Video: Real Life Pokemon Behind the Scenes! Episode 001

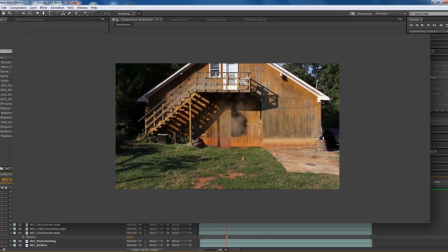So, we added in some dust, which is just this fancy little dust cloud here that appears along with the Hyper Beam,
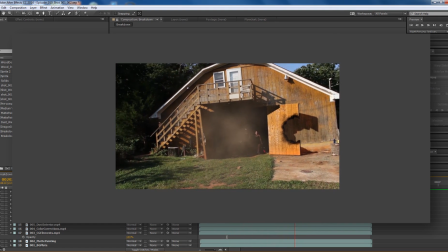and this was approached using Trapcode Particular in After Effects along with a 3D camera that was imported from Blender,
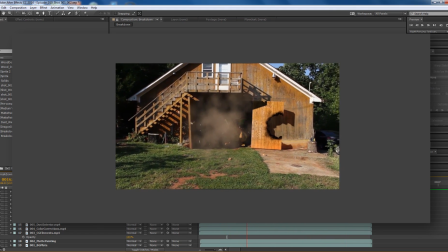so the point sticks in 3D space while it's emitting dust. But that dust isn't enough.
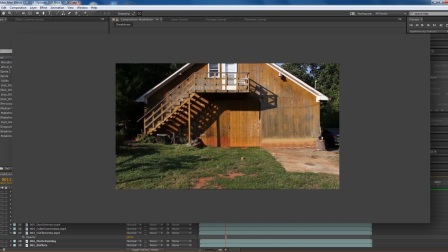We can always use more dust.
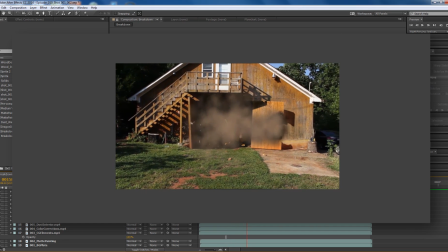And this was, again, using a Trapcode Particular system, and this dust adds some sort of smoke-like dust emitting from the door here, which is pretty cool. But that's still not enough. We have to add some debris flying out from the door when it's getting blown up by that Hyper Beam.
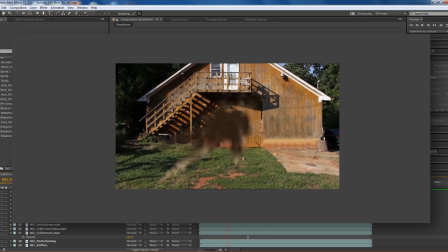And the next step was to add the main debris, or the medium-sized debris, which for this I used a Trapcode Particular system for the debris.
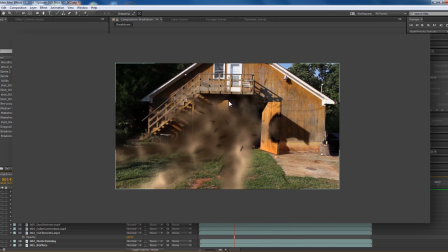I used a sprite object with a few different frames that had a few different split wooden planks in it,
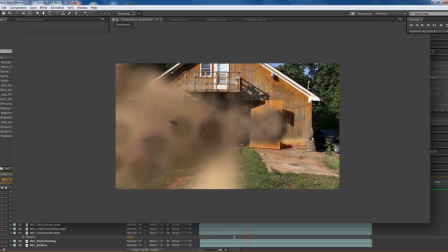and I told it to choose a different frame of the animation for each particle.
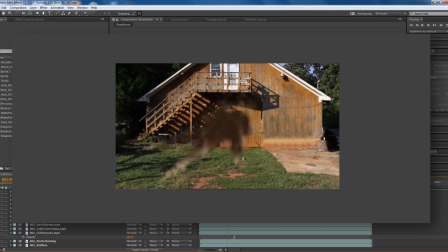And then I had each of those particles emitting an auxiliary particle system or child particle system that sort of had smoke on it.
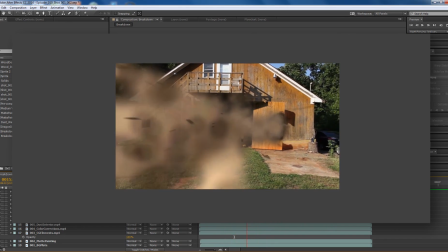So we have these nice particles flying out, trailing some nice dust and smoke.
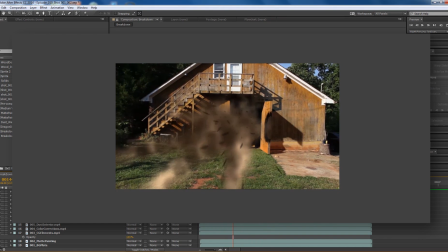But that's not enough debris. I mean, come on, this is wood. Wood splinters like crazy.
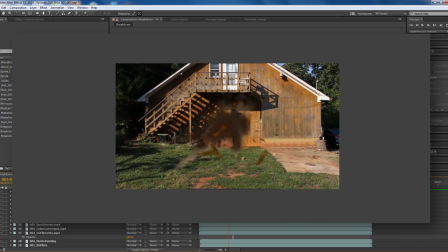So then we have these large wooden planks flying out just to add some nice variation to the debris, and they're all rotating in space, and it looks pretty cool. This, again, was using Trapcode Particular. All of these particle systems are using Trapcode Particular.
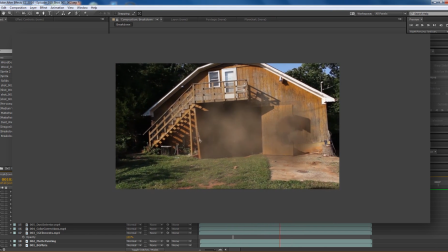It is a fantastic plugin, and I highly recommend picking it up if you have the extra cash lying around.
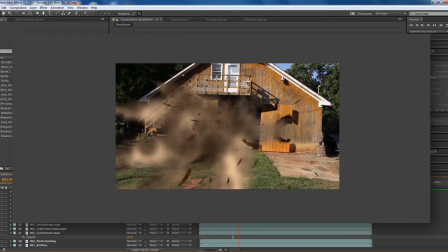But that's still not enough debris because, like I said, wood splinters like crazy.
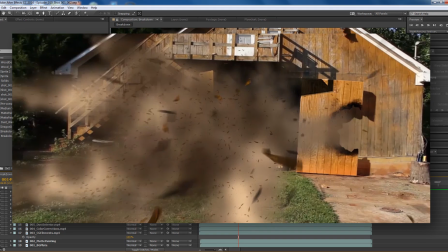So I added in a ton of really small debris right here, which really adds to the effect.
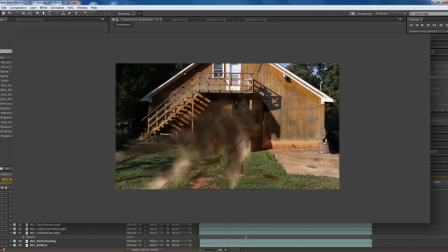It's some nice splintered wood coming from the fractured door area. Bam!
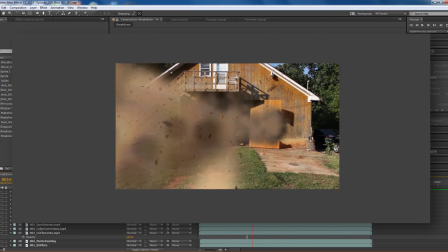And then this dust doesn't really fit into the scene because there's no shadow, and this is pretty thick dust.
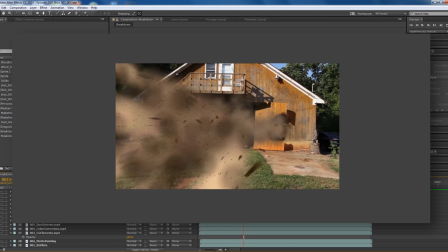So I added just a little bit of darkening just for the extent that the dust is there,
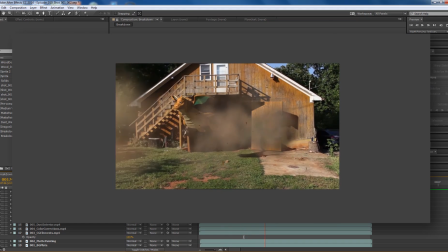using an adjustment layer in After Effects, and I animated the mask.
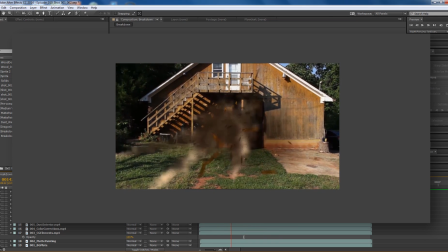So bam, it darkens just like the dust is casting a shadow on the scene.
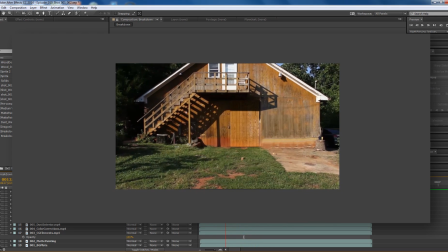And that just helps it fit in a little bit better. It's not accurate or anything. It's probably not even dark enough, but it just helps that tiny little bit selling the realism.
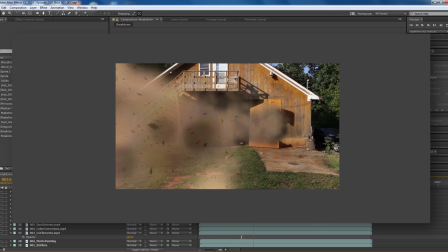So then one more dust system, also using Trapcode Particular. And this dust system trails Dragonite as he flies out of the barn, sort of like he's carrying some of the dust with him.
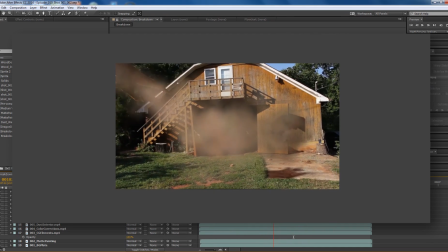It just adds a little bit more cool factor to it. But what is causing this dust explosion?
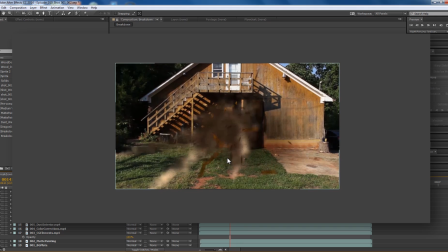That is what you are all probably wondering, and it's supposed to be a hyperbeam, so we have to actually add the hyperbeam effects,
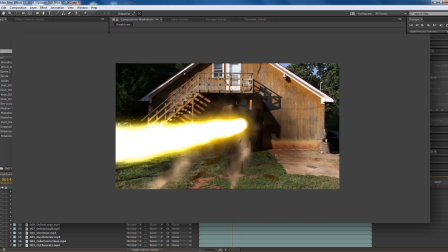and I did that using a plugin for After Effects called Trapcode Form, which is a 3D particle system, so I didn't have to worry about animating the position of this or anything.
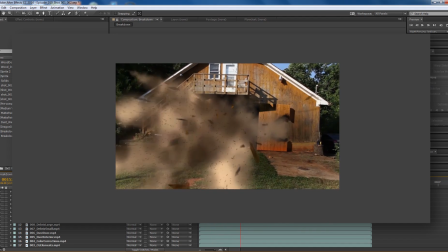It stuck in 3D with my imported 3D camera from Blender. I just had to worry about animating it and adding a glow to it in space.
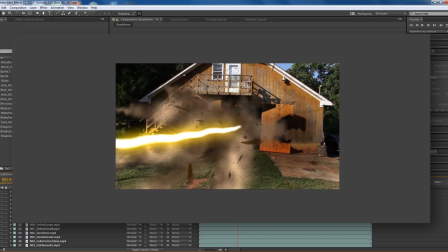So I animated the particle size. Form is a 3D particle system where the particles sort of make a 3D form and they all stay in space.
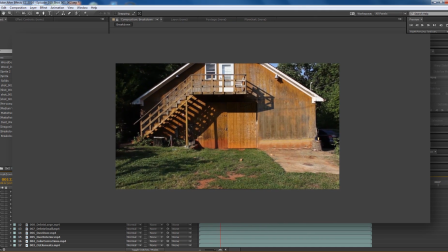They don't disappear or dissipate or anything unless you tell them to. But just having that beam looks pretty cheesy.
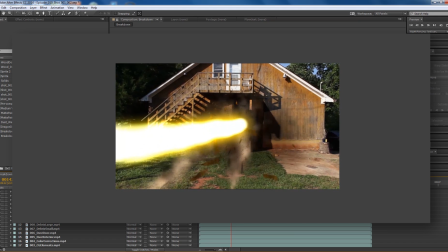Where's the glow? So it has to light up the scene. So I added this adjustment layer to the scene that just sort of lights everything up on the background plate.
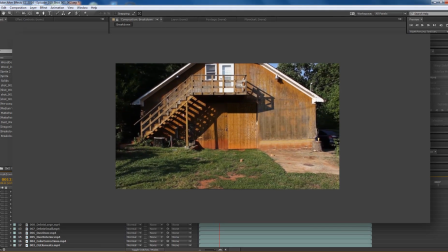It adds a little bit of a glow, and that just sort of sells the realism of there being a giant glowing beam shooting from the door.
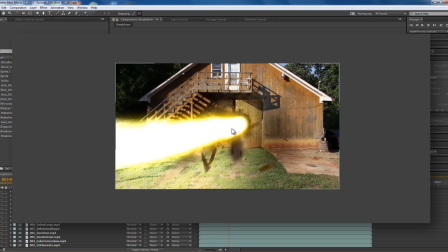But that's not quite enough. There has to be sort of an impact, an oomph caused by the emission of the beam,
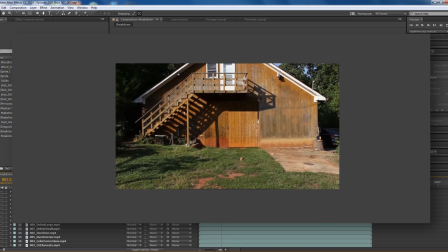and I approached that using a lens flare from the Video Copilot Optical Flares plugin, which sort of blam!
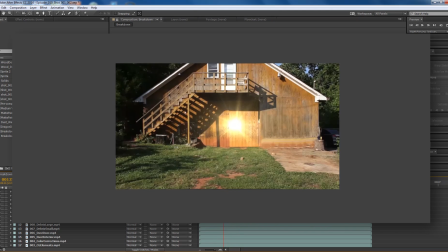It just adds that little bit of punch to the beam. But I said, darn it, that's not enough punch, let's go over the top and add some crazy glow here.
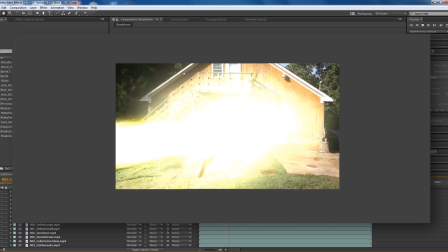Bam!